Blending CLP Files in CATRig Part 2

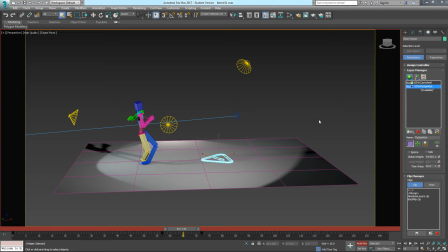[0:01]
In the last tutorial, we looked at making a transition between the cartwheel and the flying spin kick. And in this tutorial, we are going to fix all the things that happened in the transition using layers.
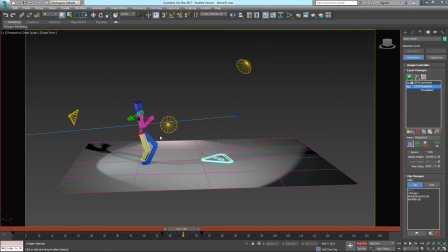[0:15]
So first we need to see exactly what's wrong with the transition, and then we'll go through different ways to fix it.
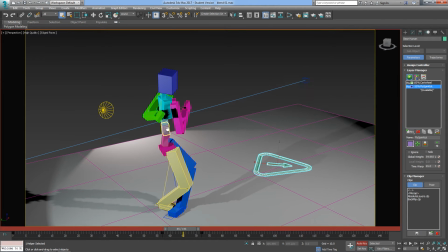[0:22]
So if I just zoom in a bit more closely so we can watch the transition in detail.
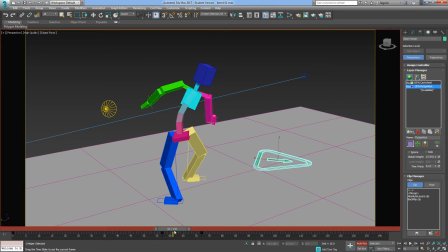[0:28]
It's obviously okay at the start. As we go through, the yellow leg passes through the blue leg. The blue leg does a very odd twist.
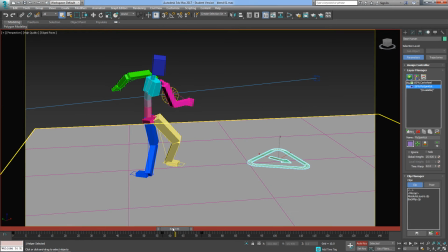[0:40]
The leg bones rotate round one way and the foot rotates round the opposite way. So that needs to be fixed. We need to untwist that foot. Now if we look at the hands and the arms, they go straight through the body.
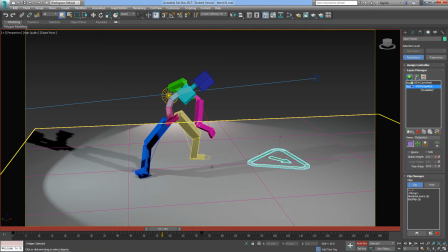[0:58]
So the first thing we're going to do one trick that will fix the arms and the yellow leg together, and that is because in each one of these cases, if I follow the position of that IK target through the blend,
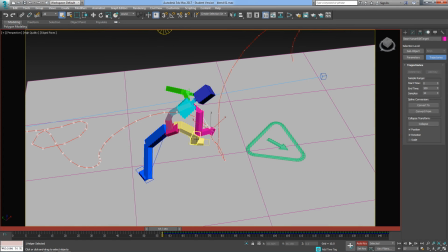[1:14]
I'll put trajectories on, if I follow that position, you can see that the trajectory goes straight through the line of the body. That's because it's running in IK mode, and all it is doing is going literally step by step from the
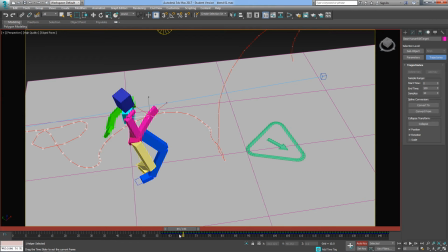[1:34]
position it had in the cartwheel to the position it had in the fly spin kick, and it's taking the most direct route. So the simple way to fix that is we're going to put in a layer
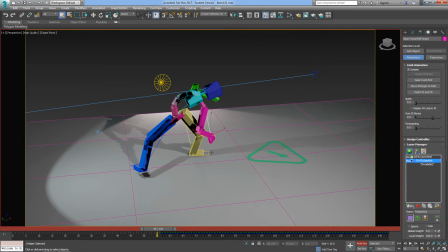[1:51]
that where we're going to switch this to FK for the transition. And when it's in FK mode, the arm will be driven by the shoulder and not by the IK target. So we need to create a new layer, a new world layer. I'm going to call this
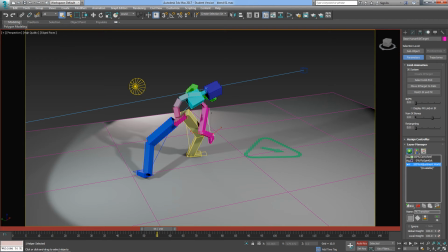[2:11]
FK transition. And we're going to do this on both hands and on the yellow leg. So first thing, I'm going to select the arm.
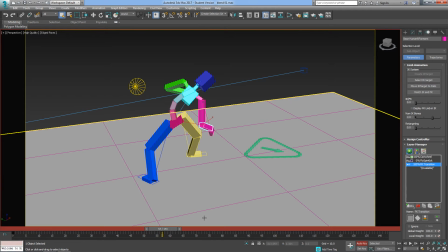[2:27]
So I'm going to go through to frame 57, which is where the transition starts.
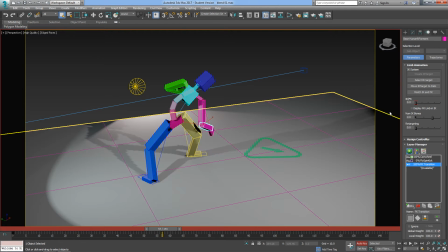[2:30]
I'm just going to wiggle the FK-IK blend slider there and keep it back to zero so it's still on IK.
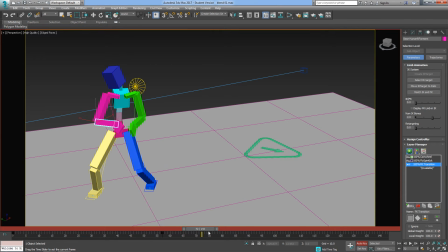[2:38]
I'm going to go through to frame 72 where the transition ends. I'm going to give it another little wiggle.
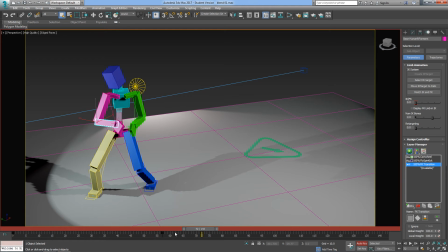[2:44]
And again, this is stating that up until frame 55, the value is correct.
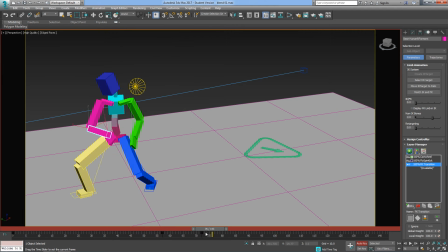[2:50]
And after frame 72, the value is correct. And then all I'm going to do is I'm going to change it from an IK arm to an FK arm
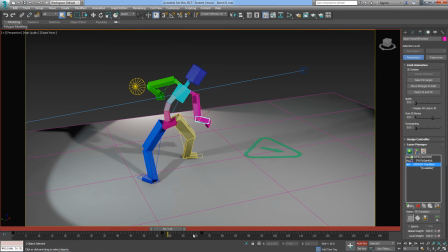[3:01]
for the duration of that transition. Now, in theory, you can switch directly from IK to FK within a single frame, so I could do the transition there. In fact, you get a slightly smoother result if you give it an extra frame. So I'm moving on to two frames.
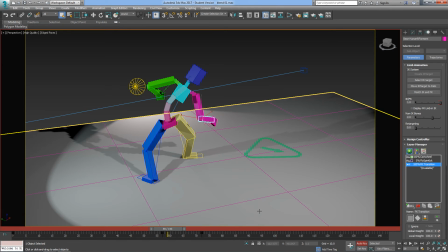[3:19]
I'm going to slide this slider up to FK mode. And then I'm going to keep it at FK. See, it's sliding back at the moment because it's keyframed back towards the zero. I'm going to keep it in FK with a value of 1 until two frames before the
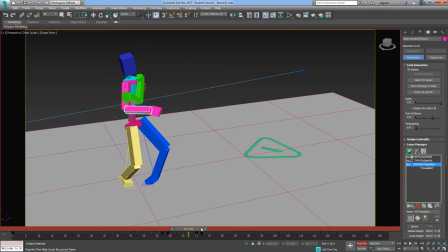[3:35]
end of the transition. And you can see now that the pink arm follows a much more natural shape through. And you can actually watch the pink IK target go through the middle of the body. And the arm is avoiding it because the arm is driven in FK mode. So I'm going to do that on the other arm as well.